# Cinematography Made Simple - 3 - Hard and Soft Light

Hello and welcome to another episode of Cinematography Made Simple, the show dedicated to teaching you how to become a better cinematographer and overall filmmaker. I know this episode's a little bit late, but as I promised before, we'll be discussing the differences between soft lights and hard lights and how they affect your film production. Right now I have soft lights and hard lights on me right now, and I'll discuss how you can use those two together to get a good look on your film.
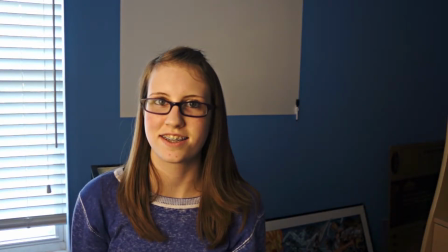Let's see how I'm using them. So right here, I'm using a soft light on my model, who is going to be my sister right now. As you can tell, there's not a very harsh look. It gives her skin a very soft tone, and there's very few shadows.
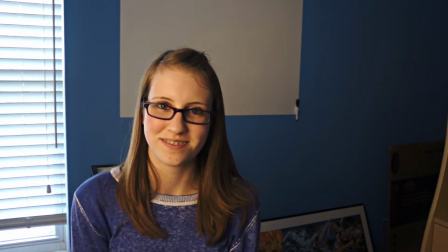The shadows that are there are very soft and make her look much nicer, shall we say,
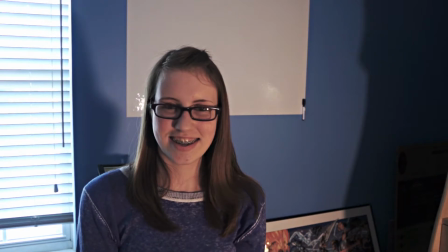as opposed to how she usually looks. And right here, I have a hard light on her, and as you can tell, it's not exactly very flattering.
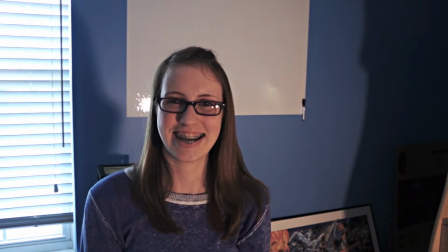You can see that the shadows are a lot harsher on her face. They're not nearly as soft, and it doesn't help her skin at all.
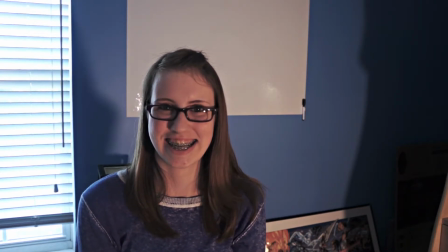You should definitely be using soft lights for beauty lights, while hard lights are used more for things like backlights.
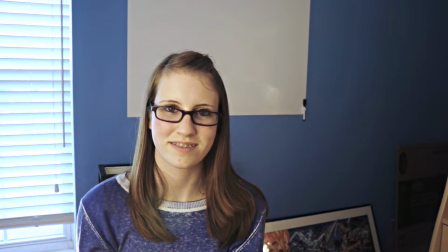Right here you can see a very effective way to use soft lights and hard lights and how they can help your subject. Right now I have my umbrella on the right side of my actress, in order to give her skin a very nice soft look and really give her a better feel overall.
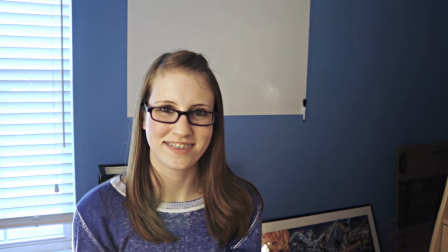And then behind her, I have a backlight to help separate her from the background, and that backlight is a hard light. Having a hard light as a backlight helps give more edge behind your actress or actor, and it helps them to be separated a lot more than if you used a soft light behind them.
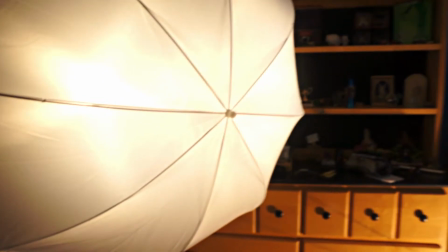Another thing I should mention about soft and hard lights is how the size of the light affects the softness of it.
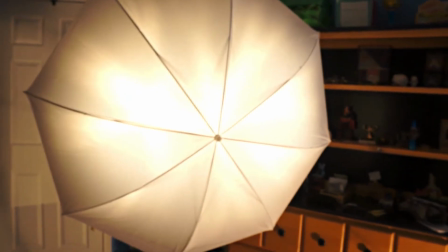For example, you can see that this is a very big umbrella, and because the light source is so big, it'll produce a nice soft light on the subject.
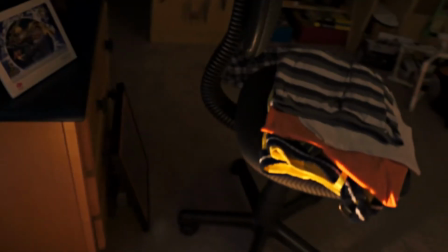Whereas my work light is a pretty small light, and because it's so pinpoint, it'll produce a much harder light than my umbrella will. As you can probably tell from the examples that I gave you, there are certain times and places when you should use soft lights and times when you should use hard lights. And then most of the time, you'll probably want to use a combination of the two. For example, right now I'm using an umbrella to my right, a hard light far back to my left, and then I'm being lit by a hard backlight. And this helps really separate me and give me an even lighting, which is why I would use it for these tutorials. Thanks for tuning in to this week's episode of Cinematography Made Simple, and I hope you learned something about lighting. Now I'm going to go on to give you some reviews on the gear that I got for my birthday.
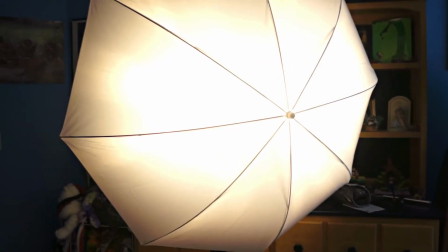Right here is the first item that I got for my birthday, and it's an umbrella. For all the items I'll be showing you in this episode, I will be leaving a link for them in the description.
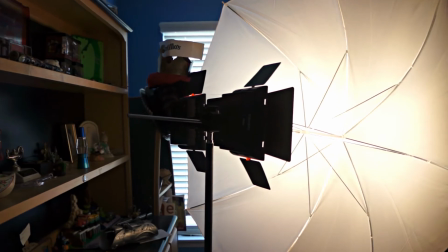Now if we go behind here, you'll see that I have it set up with two YN-160s, and actually one of them was another gift that I got for my birthday.
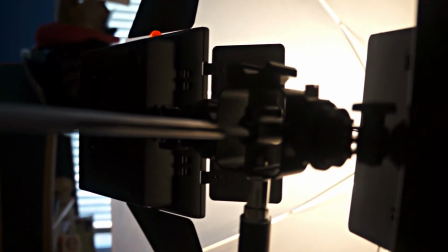And in between the two, to attach them, I have a 3-bracket flash mount,
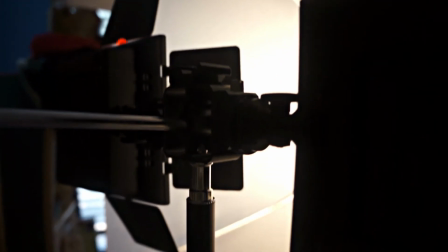which actually works great because the YNs have hot shoe mounts on the bottom of them.
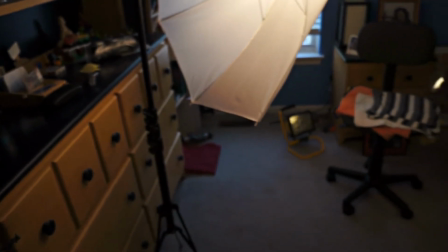And then you can see that underneath all of these, holding it up, I have my first light stand.
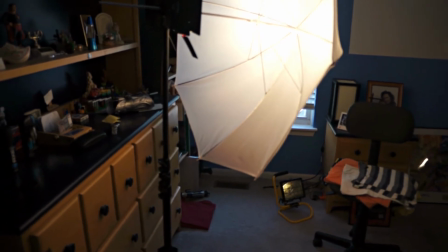Yes, it is very nice. If I recall correctly, it can be up to 7 feet tall, which is actually be hitting my ceiling.
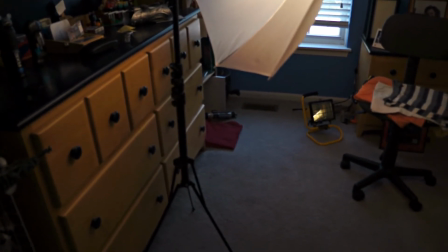And it folds down to be really compact. It's a 4-section light stand.
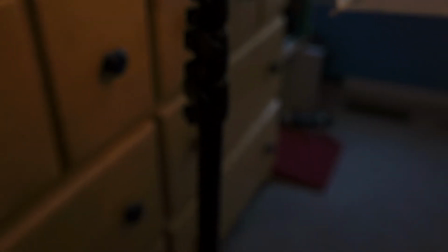And I'll just give you a close-up of that real fast, which means that that's what allows it to fold up so nice and tight.
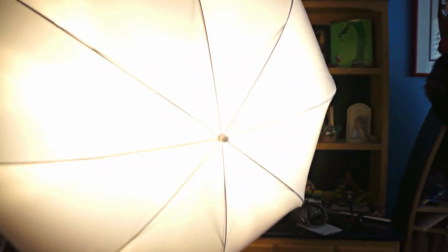I really love all of this gear and hope to one day actually have all of my lighting gear be composed of my YNs. Thank you for watching this episode of Cinematography Made Simple. I hope you learned something. Please hit the like button below and subscribe if you want to stay tuned. Thanks a lot. Bye.